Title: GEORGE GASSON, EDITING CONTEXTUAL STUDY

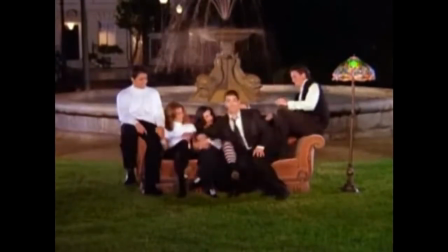(0:21)
Editing is the post-production process of selecting written, film,
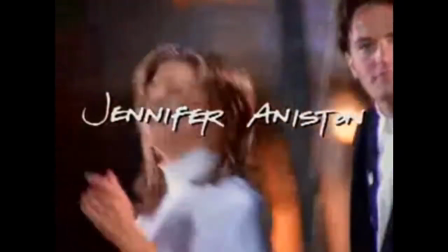(0:25)
visible and audible media and assembling them to convey meaning and information in a complete piece of work, such as the opening title for the television program Friends.
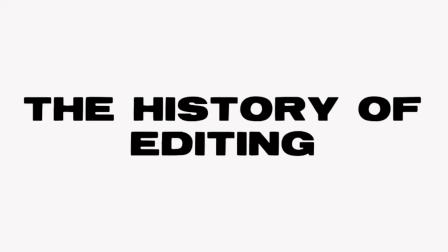(0:34)
But first, let's begin with the history of editing.
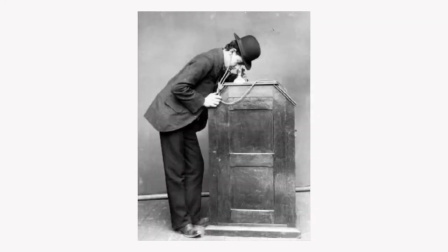(0:37)
The history of editing begins with the development of the first camera by Thomas Edison, who later developed his kinetoscope to view the motion pictures that had been shot, although only one person could view it at any time by looking through a small hole as the film strip was moved across a backlight.
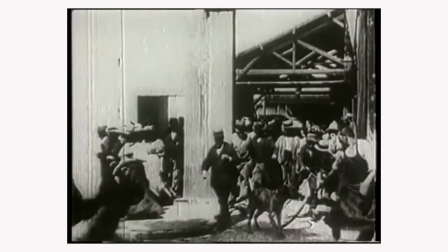(0:53)
The Lumia brothers began producing short films with Edison. They were one long, static lockdown shot.
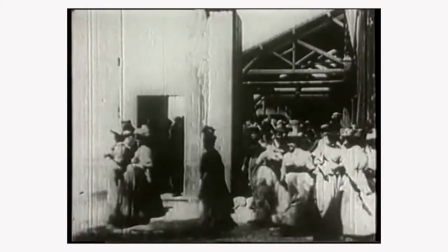(1:00)
Motion in the shot was all that was needed to amuse the audience, so the first films contain things such as traffic or people moving in the street.
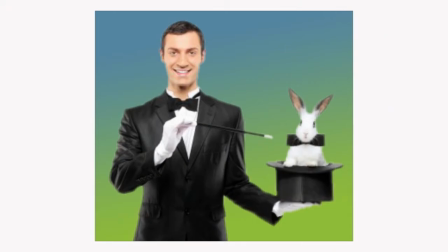(1:08)
George Melies was a magician, but was one of the first people to use the in-camera editing method when making films.
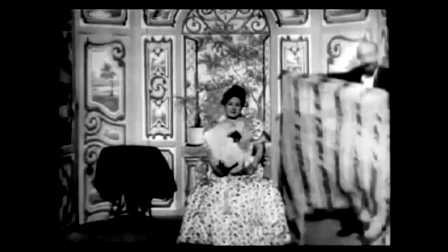(1:14)
The Vanishing Lady was one of the first films he used this method in in 1896.
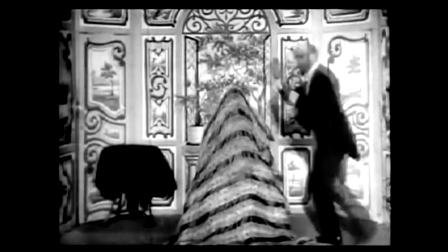(1:19)
In-camera editing is when the film is shot in the order in which it is intended to be viewed, so that no post-production editing is needed.
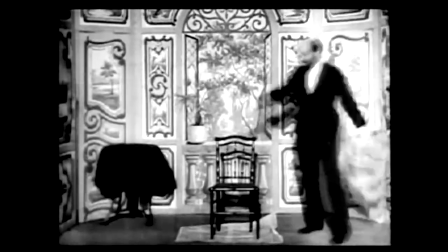(1:27)
It can be used to create the illusion of a person disappearing, such as in this piece of footage. G.A.
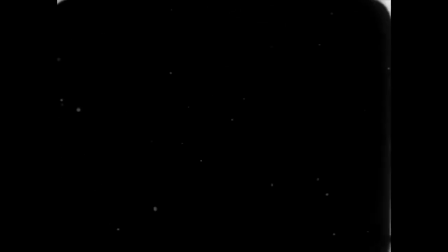(1:32)
Smith made the film The Kiss in the Tunnel. It is considered to mark the beginning of narrative editing or creating a story.
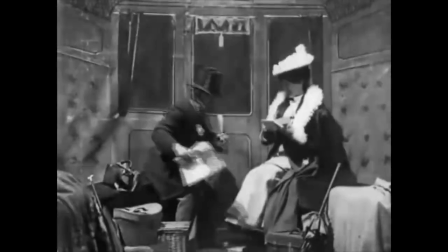(1:39)
He used the darkness when passing through the tunnel to cut and stick two pieces of film together, moving location of the film into the train from the outside.
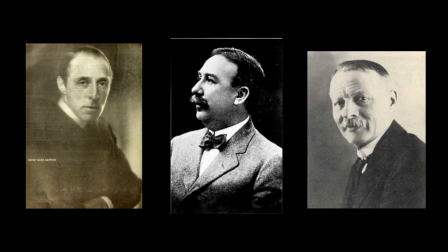(1:46)
This is one of the first films to do so. The art of storytelling through editing was developed by Pathé, Porter and Griffith. They all made popular the art of spicing individual shots together in order to make longer and more dramatic films.
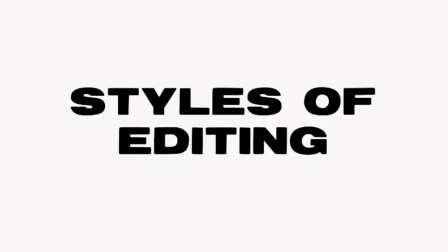(1:59)
Different styles of editing
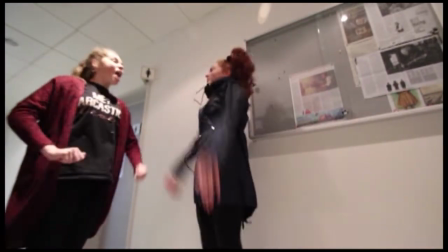(2:02)
Montage editing is the technique of assembling a number of short shots to music into a sequence to condense space, time and information.
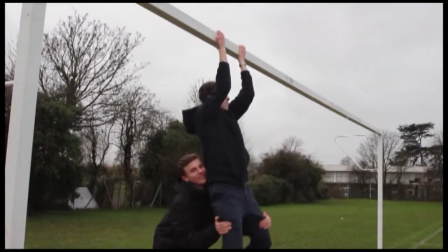(2:10)
This technique was often used in cheesy 80s films such as Rocky, which we imitated here in class by making a parody of the iconic montage scene.
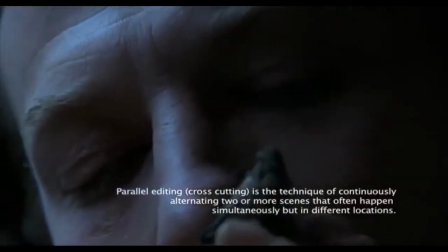(2:19)
Parallel editing is when cutting occurs between two separate locations or different points in time.
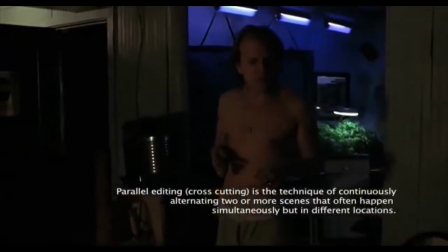(2:24)
DW Griffith is often cited for his use of this technique and it was famously present in the Hannibal Lecter film Silence of the Lambs.
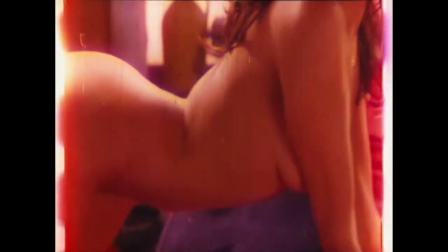(2:33)
Experimental editing. The French New Wave filmmakers such as Jean-Luc Godard and the American Andy Warhol pushed
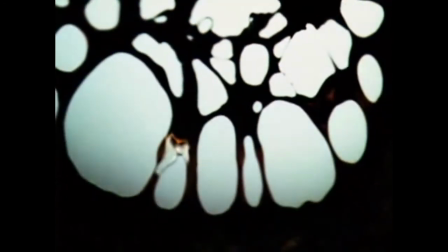(2:39)
the limits of editing techniques during the late 1950s and throughout the 1960s. French New Wave films use unorthodox methods such as freeze frames, scratching of film reels and unusual camera angles.
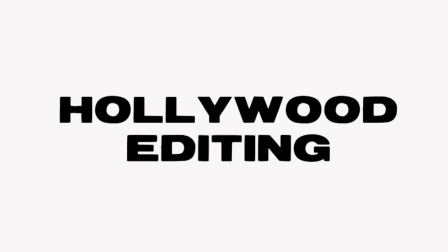(2:52)
These inspired more modern films such as Death Proof and Planet Terror. Classic Hollywood editing, otherwise known as invisible or continuity editing,
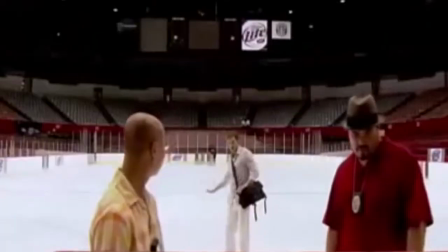(3:01)
is the predominant style of film editing and video editing in the post-production process of filmmaking and narrative films and television programs.
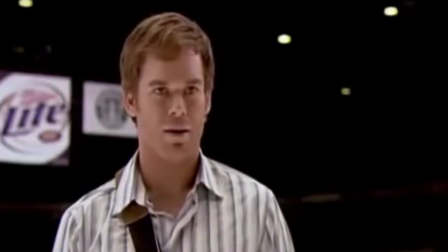(3:09)
The purpose of continuity editing is to smooth over the inherent discontinuity of the editing process and to establish a logical coherence between sharks.
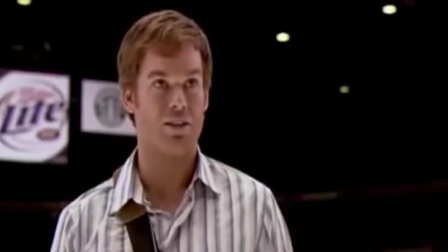(3:18)
A good example of this would be successful television series Dexter. Classic traits of the Hollywood editing style are things such as the 180 degree rule. The 180 degree rule is present in this scene of Pulp Fiction.
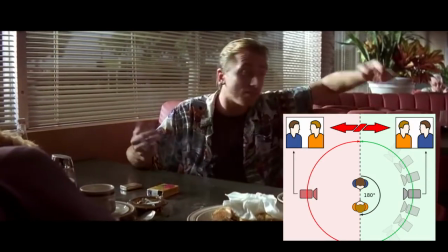(3:32)
This is when all the shots of a scene are filmed within an area to one side of the subject,
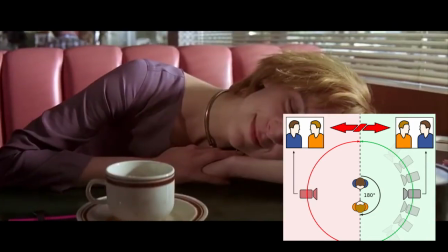(3:37)
made by the axis that the two characters sit on and the 180 degree arc labelled green on the diagram.
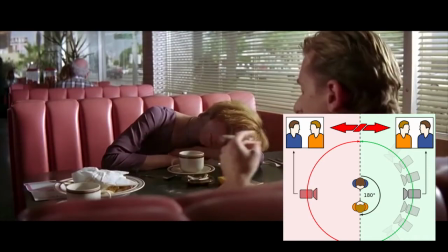(3:43)
This method of filming is used to ensure that the audience is not confused by the positioning or narrative of the footage.
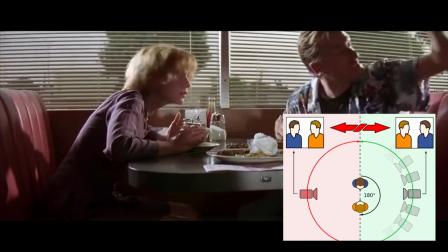(3:51)
If this rule was not followed, the audience would see two people talking opposite each other in one shot and in the next they would swap positions,
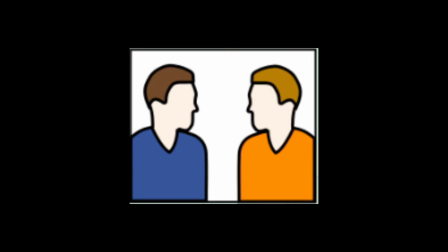(3:58)
which would confuse the audience and would not allow the film to flow in a way that is enjoyable to watch.
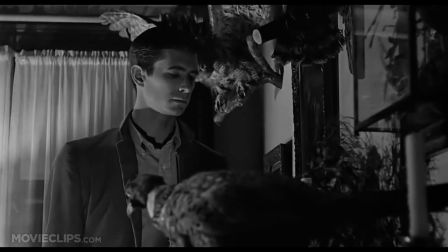(4:04)
The eyeline theory is another example of Hollywood editing, that uses the premise the audience would want to see what the character on screen is seeing.
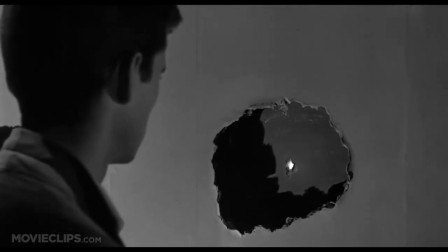(4:11)
They will often be looking at something off screen in the first shot followed by a second shot of what the character was looking at.
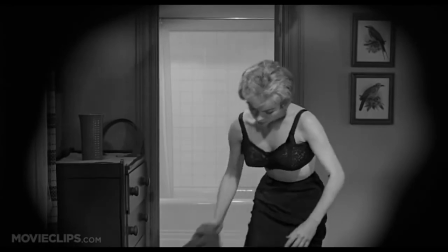(4:18)
This technique is used in the Hitchcock film Psycho when Bates is shown looking through a hole in the wall and the next shot shows what he was looking at.
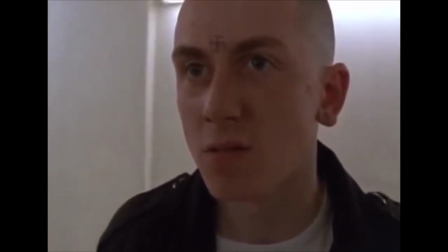(4:27)
There is also the reverse shot technique.